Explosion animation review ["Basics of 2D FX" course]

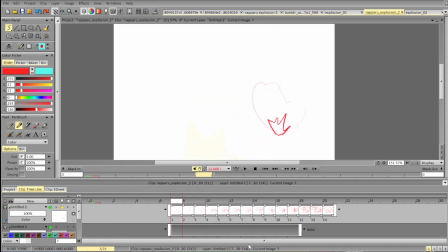[20:46]
So that's essentially it. So we have the initial blast, we have a slowdown, trying to make masses interesting, trying not to make everything too repetitive,
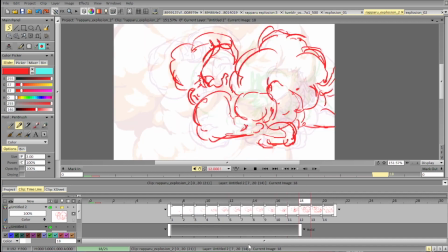[20:59]
adding some variety in motion, which I totally didn't do because it was a quick sketch.
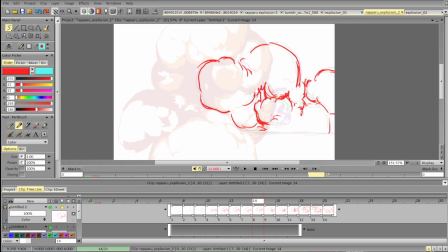[21:07]
And then you start building up. You can build up the change slowly, or you can actually build up the change very fast. You can change the shape in one frame, or you can sort of do a slow build up.
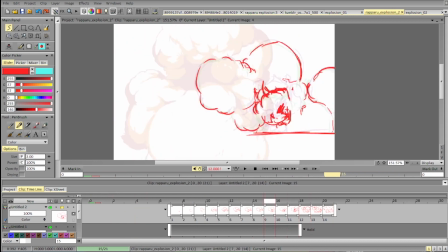[21:26]
You can do this, you can add an anticipation, so for example you can actually shrink a bit.
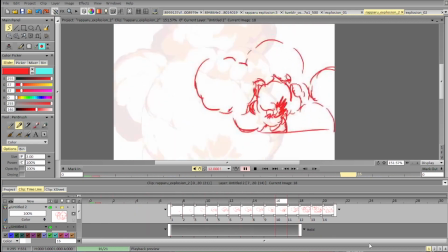Having other ways of reaction also helps, like
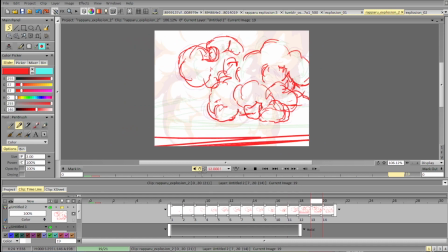[21:59]
if it's an animated shot, having a shockwave, having debris is super helpful.
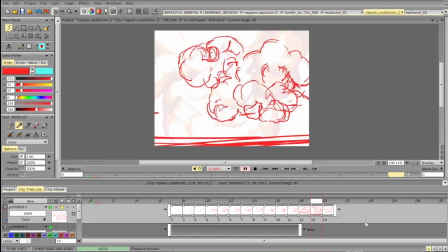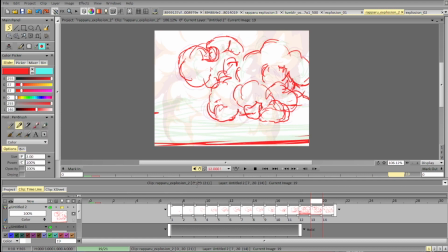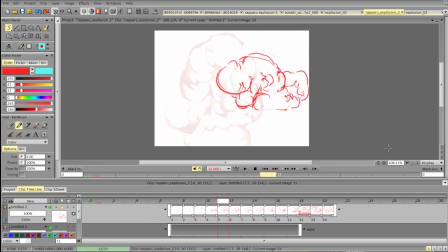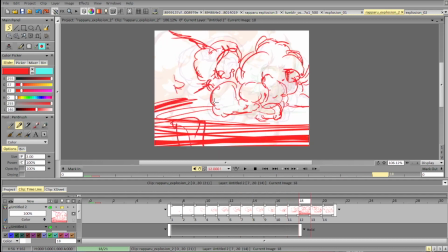And it's very nice to have contrast, so it's better to have like
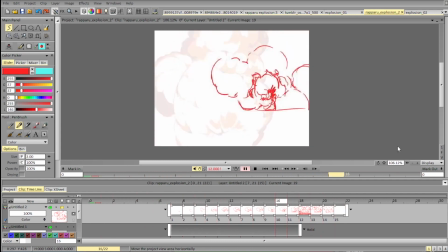[23:02]
fast versus slow, so the change in the form is very fast,
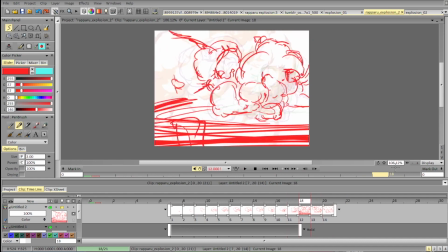[23:08]
so it is always nice to have a clear slowdown after that,
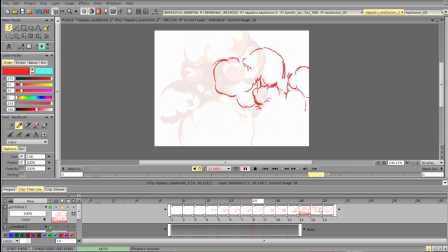[23:15]
so that the viewer can understand what's actually happening in the shot.
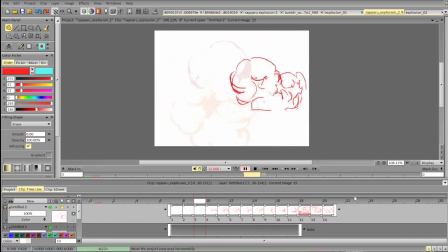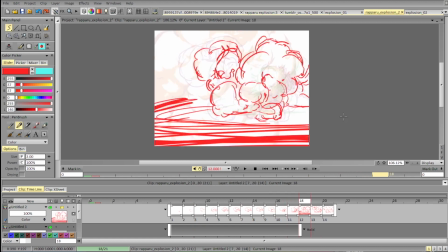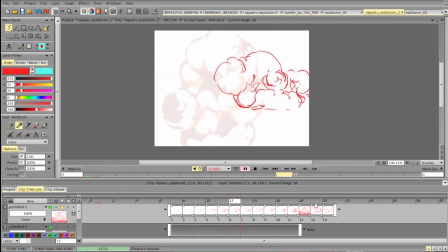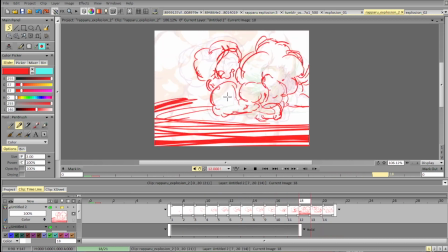[23:59]
Another nice thing is sparks or something like that. It can also help to sell this effect of very fast change.
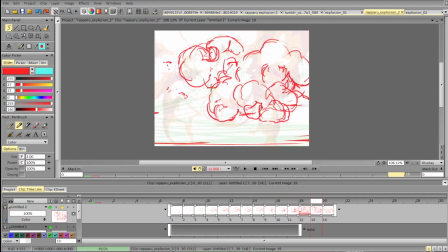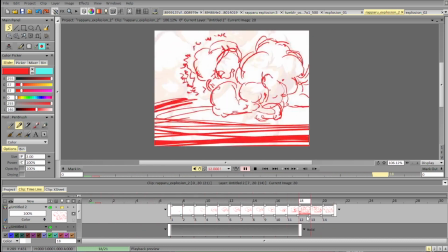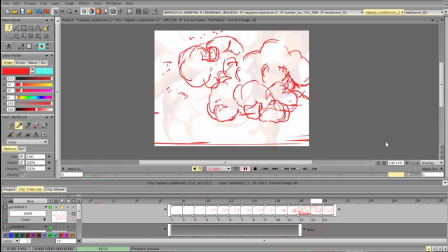And essentially that's the way you can do it.
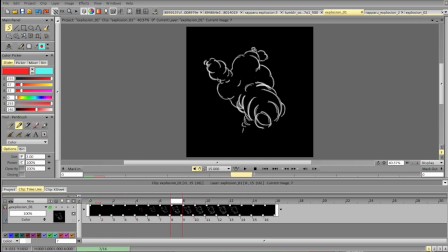[24:37]
So in terms of the explosions themselves and timing, spacing and all that stuff, as I said, it's quite good. One thing we can work on for sure is some of the